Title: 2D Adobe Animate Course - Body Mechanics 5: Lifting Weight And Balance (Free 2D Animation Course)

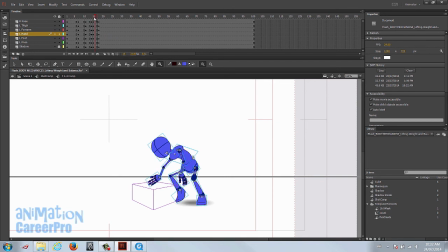Have him about a third of the way down, and then he should pop to something like this, where he's almost grasping the box, and his hands sort of anticipate the grasp, keeping the left leg planted and the right leg's in a swing. And then our grasp pose, where he's going to grasp the box and the right foot
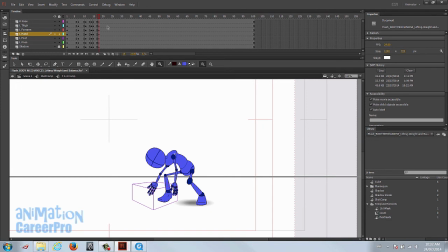plants, and the left leg stays still. Left foot stays planted. All right, so let's give it about 5 or 6 frames. We're just going to give him a small motion downward,
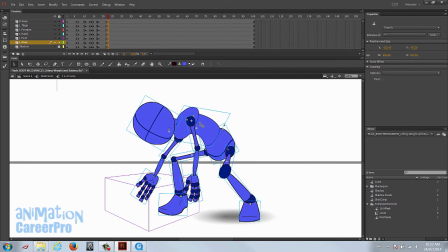just to carry out, just to continue the momentum of him leaning forward and grasping the box. So what we're going to do is just keep this pretty simple. We'll just grab his upper body. We're going to not select the hands because we want them to stay planted.
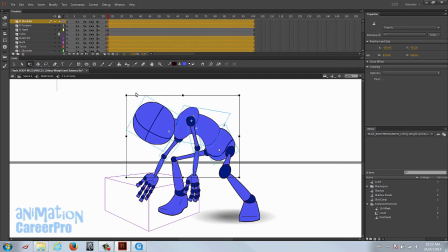And just move the pivot to the pelvis, and we're just going to rotate him down a little bit. And just make sure the wrists don't come off the hands. And what we could do is, sorry, I'm just going to undo that stretching. We can just bend these elbows a little bit more.
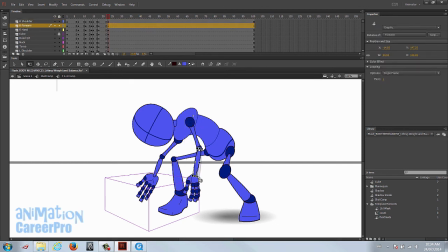He's just continuing to move down a tiny bit so that he continues with the momentum that he had on his way down. And then after that, he's going to pull up really hard. And the force of him pulling is going to cause his elbows to be completely straight.
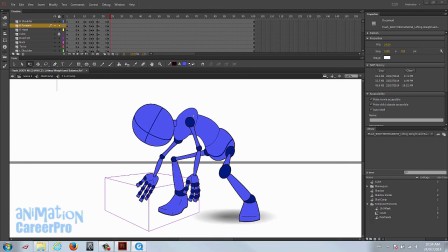And we're going to have his upper body move up a little bit, but we're going to bend him. We're going to straighten his arms out completely and bend his knees a little. And he's going to look up because that's where he wants to go. He wants to go in the direction of up.
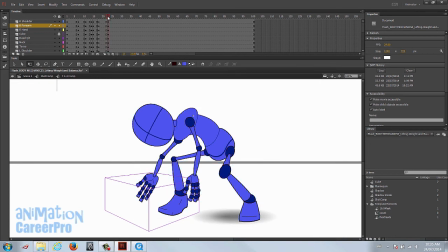So he's going to look up with his head, as he's trying to pull this cube off the ground. So let's go just about 2 frames on the timeline. It'll be quick. So he's gonna pull up really fast. So 2 frames on the timeline.
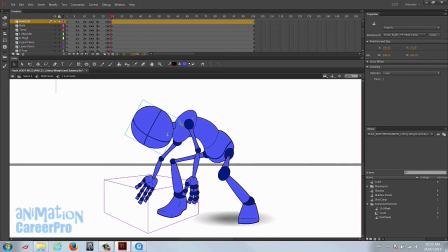That means we only have one in between, and we're gonna pose our character pretty far apart from this drawing. From this pose, the next pose is gonna be pretty far apart, but only over 2 frames. So it's gonna be a quick movement.
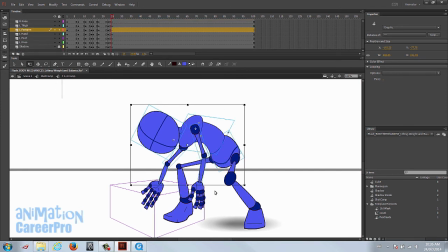Again, we want to keep these hands planted, so we're not going to select the hands at all, and just rotate it just enough so that we can get the arms straight, and we might even stretch them out a little bit.
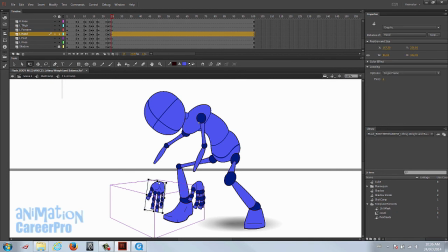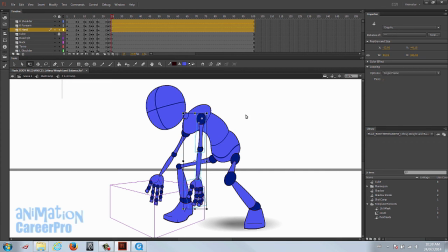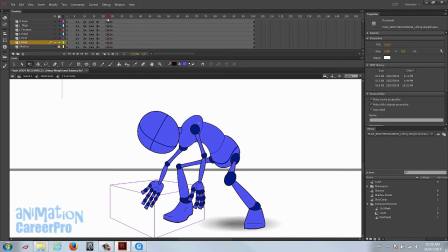Okay, so this is good for this pose. So in 2 frames, he's gonna do this, and then we're gonna give that pose a lot of cushion.
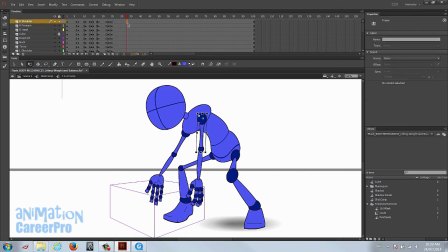Let's go about 8 frames down the timeline, so he can slow into this pose.
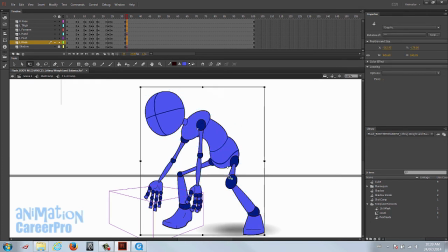All right, so we're just going to deselect the hands, and we'll bring the pivot down to his heel, and we'll just stretch him out a tiny bit in Y, and maybe a little bit in X. Okay, so we have to bring that foot back.
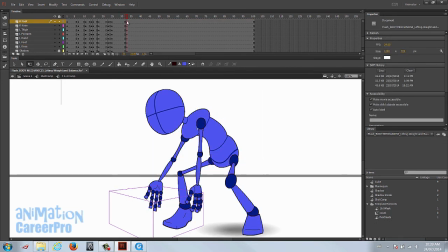Since we stretched him out a little bit, we can see his foot sliding, his left foot. We want that to stay planted, so let's just bring it right back a little bit. There we go. So just make sure that left foot stays planted. And we can just skew our leg over a little bit.
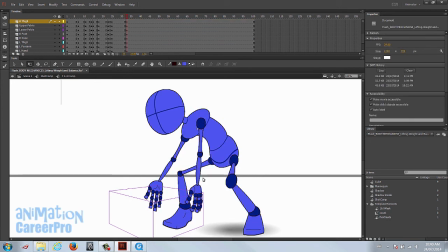There, it works. Okay, so now we got to stretch the arms out a little bit because we stretched them. But we left the hands still, so we'll just stretch the hands a tiny bit.
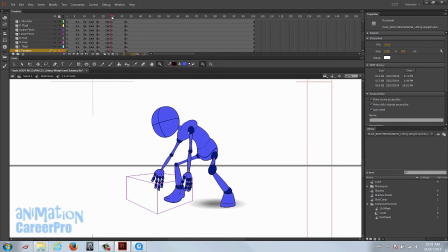So that's going to be our subtle ease. So we're just going to slow out of that pose just a tiny bit to show that he's really struggling. We can even lift his head a little bit here. Every time you set a pose, you really want to scrub on the timeline.
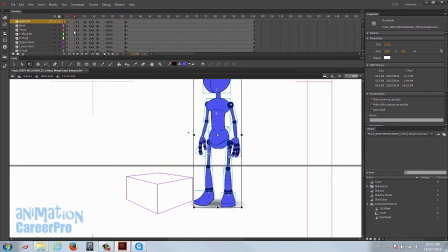Just scrub back and forth and see how it's connecting with the last pose. So if I watch the whole thing now, we can see him anticipating.
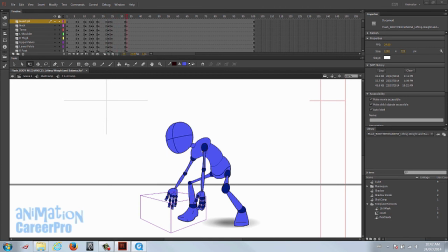So let's continue with our blocking. Okay, so let's go 2 more frames down the timeline. We're going to do another quick movement. We're going to have him anticipate again for a second time. So let's just copy our last anticipation pose, and we'll just change it a little bit so it's not exactly the same.
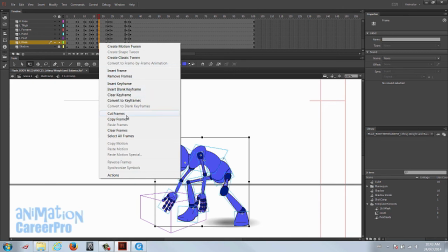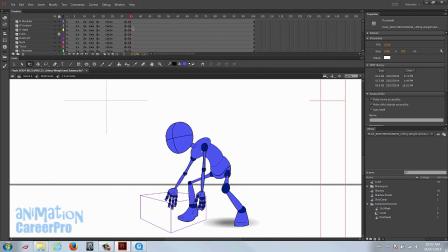And we'll paste it here on the row of keys that we just set. Select the entire row and paste frames and get rid of this needless row of keys. Clear keyframe. Alright, so we're back to this.
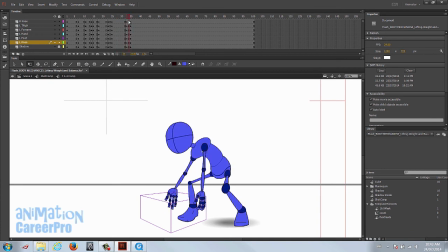So he's gonna struggle, gives the struggle, and then he's gonna anticipate, and this time he's gonna lift it for sure.
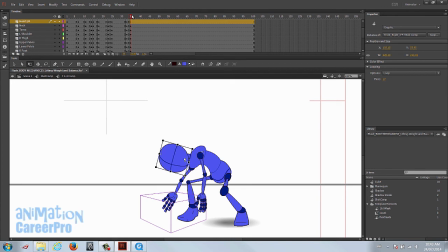So he's really determined now. This time he knows how heavy this thing is, because he already tried lifting it once. So we're gonna change this antic up just a little bit, because we don't wanna have all scrubbed through. Anticipates, tries to lift it, struggles, and then we don't wanna go right back to the exact same antic.
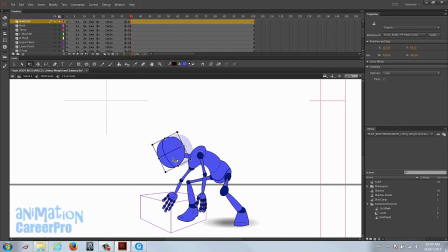So let's just change this up a little bit.
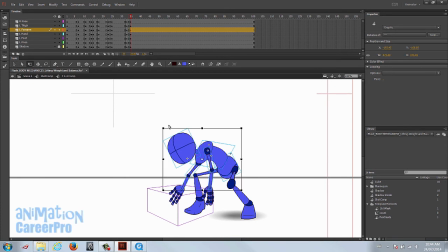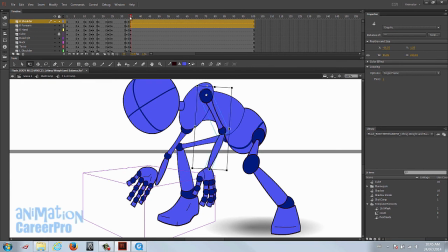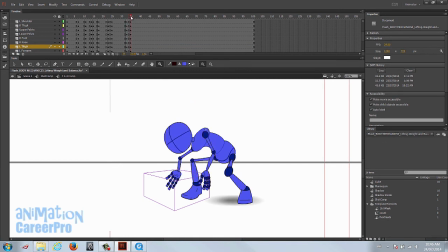Okay, so I ended up bringing him down a little bit lower than the last antic. A little more bend on his elbows, bend on his knees.
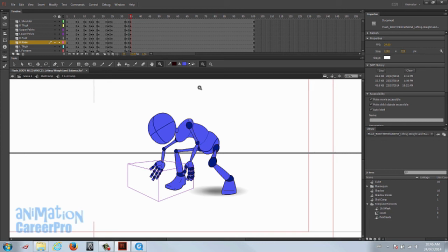He's come down really far. He's gonna give it, this time he knows how heavy it is, and he's gonna give it his all.
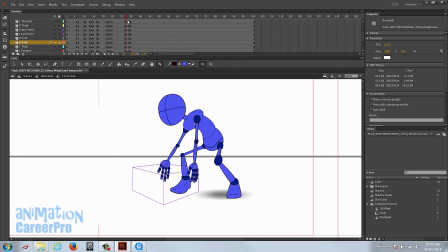Alright, so we're gonna get him back into a pose similar to this, but we'll bring him up a little higher on the next one. But first, let's slow into this a little bit. We'll give this a little bit of a squash.
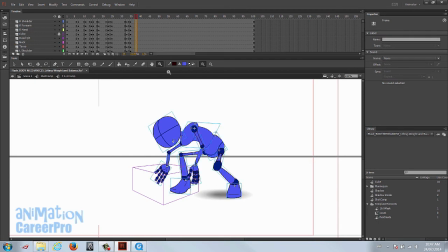And that'll give us the impression that we're slowing in.
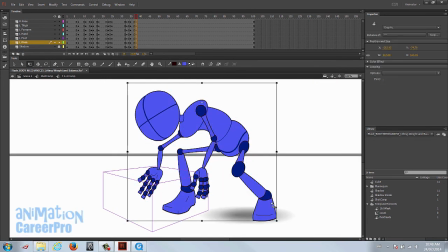So we'll just get his entire body and put the pivot point at the planted heel. I'm going to squash him down a tiny bit and stretch him out a tiny bit. And if we scrub over that,
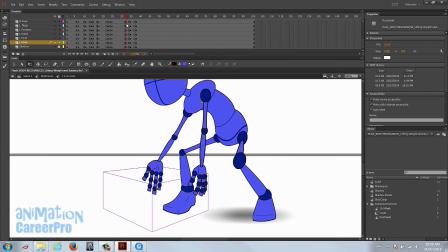it's just going to, going from this pose to this pose,
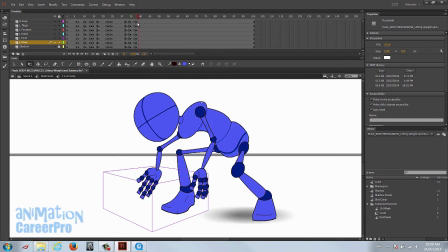he's going to anticipate and just go down a little bit more just to cushion it a little bit. And then we're going to go two frames down the timeline. Or let's, you know what, let's try doing one frame. Because this is going to be really quick. He's going to snap upwards.
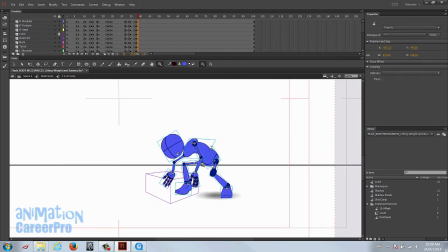So we need to pose with him with his arms extended again as he's lifting this weight. And we can actually copy this one. Let's go back down the timeline and find it. It's this pose here. We can copy this pose, but we'll just modify it a little bit as we've done before.
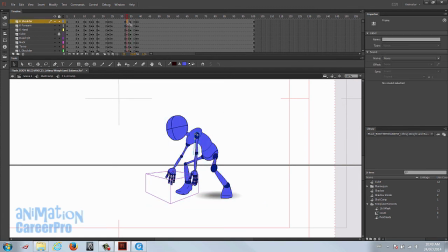So we're using poses is very, very powerful here. Helps us to block very quickly. Copy frames, and we're going to put it right on this row of keys that we put next to the last one. Paste, and we'll get rid of that row that flash bumps over.
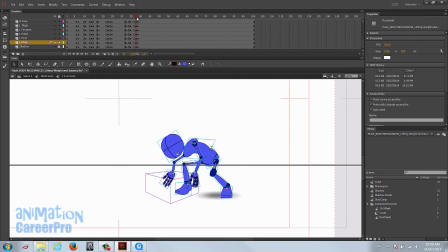Clear keyframe. Okay, so now we have the last pose we set, and we just copied this one.
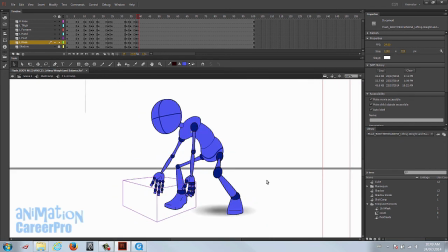Now what we can do, let's bring his body up a little bit. So we'll just modify this so it's not exactly the same as the other one. And so this will give us better timing as we'll move his body further away from the last pose.
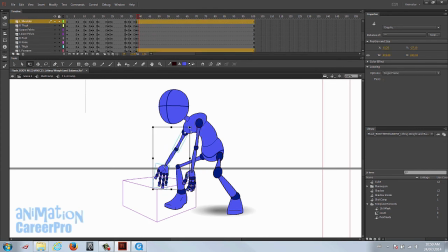All right, so now we can start blocking the cube out a little bit. We've come to the point where the cube's gonna start leaving the ground, which is this pose. This will be the first pose where the cube leaves the ground, so we'll bring it up. So I'm gonna look in the last pose.
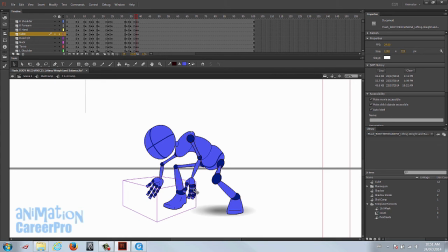We wanna keep an eye at where his hand is on this cube, so we can see it's just right about at the edge here, and his fingers are a little more than halfway down.
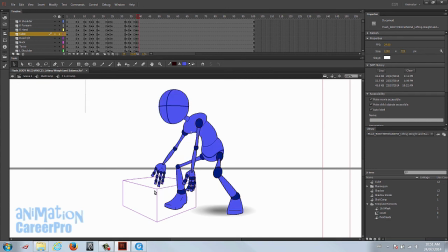So on the next pose, we're just gonna bring it up to approximately that area. So I'm just gonna use the arrow keys and tap it up. So this is going to be really rough right now.